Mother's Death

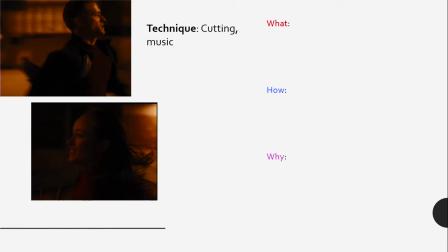There's no hope, there's nothing you can do. The end is kind of, there's no stopping the bad things that are happening in this district. So I've come to that conclusion because how it's being shown, first of all, the cutting, when the camera's going to Will and Rachel,
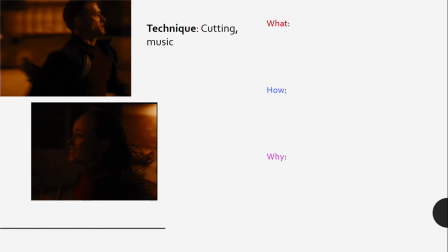it builds this real tension, because we're thinking, is she going to make it? Is she going to make it? That cutting builds that tension. But the music is incredibly sad. It's not light-hearted. It's not hopeful. It's really sad music.
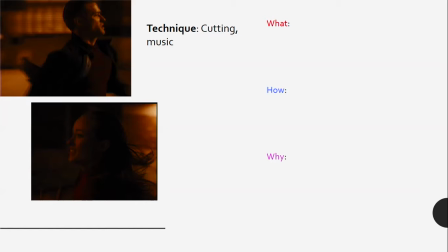So it's giving us this impression that we want her to make it because of the cutting, but that sadness in that music really shows us already that she's not going to make it. She's not going to reach him because of that sadness of the music. It's not hopeful. It's very sad. So why is that important?
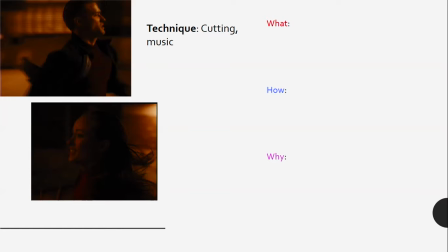Why has the director put the cutting of this kind of intensity mixed with this really sad music? Well, I think it's to really illustrate that the desperation of these people every day is so desperate in these poorer areas.
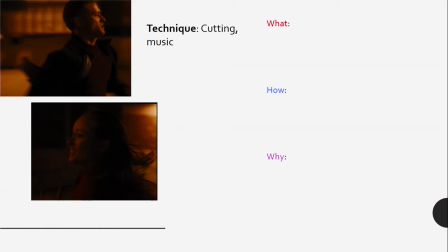They're constantly fighting, but there's no helping. There's no matter how hard they fight and how much they do, they're never going to get out of that area because the chances just aren't there for them to improve their situations.
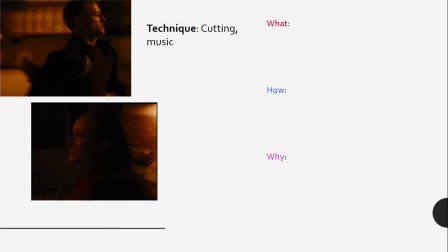So it's quite a depressing idea that there's no hope in these areas. No matter how hard you're trying and what you're doing, the outcome is the same. Like, eventually you're going to run out. And we have this
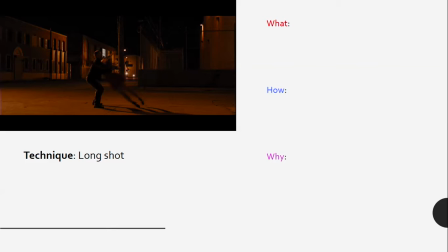long shot as well. So what this long shot, it's right when Rachel dies and Will catches her. What it's really showing is this idea that when these kinds of things happen,
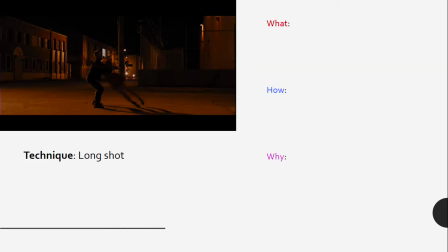they're so normalized that everyone's just sort of alone in their own situations. There's nobody there to help people who need it. And I know that because this is a long shot. If you look around Will and Rachel, you see there's nobody there.
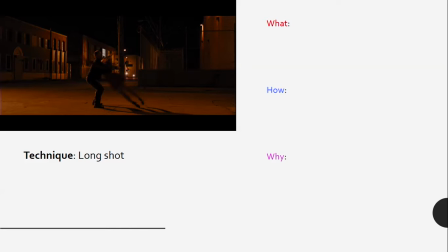There's nobody watching. There's no ambulance coming. There's no one on the street seeing if they can help. No one's looking out their window. Everybody's out for themselves. So Will and Rachel are alone in this moment.
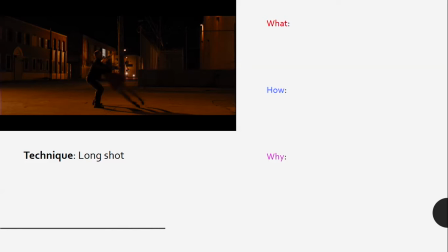There's nothing to do for them. So why is that important? I think it's not really to show that everybody in this district is selfish. Yeah, I think it's more similar to the when Rachel's on the bus and running down the street.
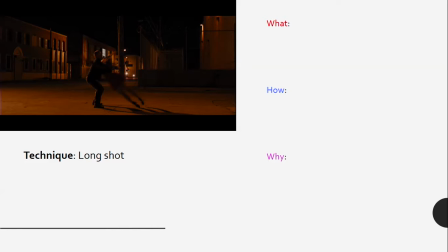That people have to look after themselves because it's such a hard district and a hard time to be living in. So it's just this normalized thing. This is what happens every day. People die in the street all over the place. It's just a part of life, and there's nothing anybody can do to help. There's nothing anybody can do to stop it.
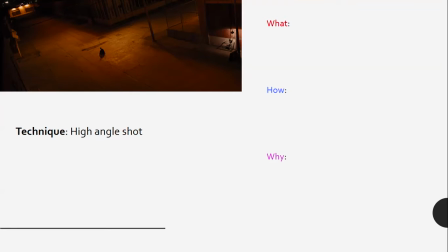And finally, we have this high angle shot, and it is the long shot as well. So this particular shot, it's really showing how hopeless this situation is.
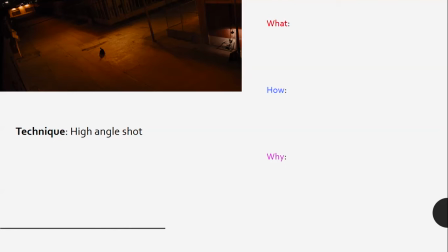How Will has no control over what's happening in his life. His mother's death, it was totally unpreventable. In the events that played out, there was nothing he could have done. So how do I know this? Well, because the camera is positioned in a high angle shot, it's positioned up high.
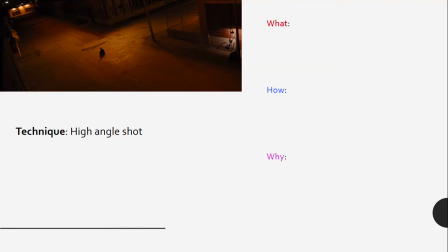I'm looking down at Will, and he looks very small, very, very small, and really powerless, really weak. Because that's the effect of a high angle shot, is to make the subject look weak or look powerless.
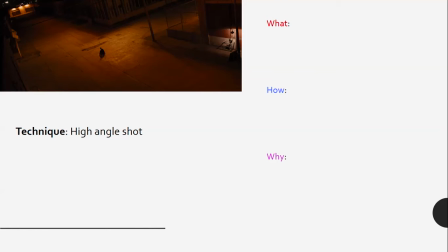So the fact that we see Will in this way shows that he has no power in this situation. He has no control. So why is that important?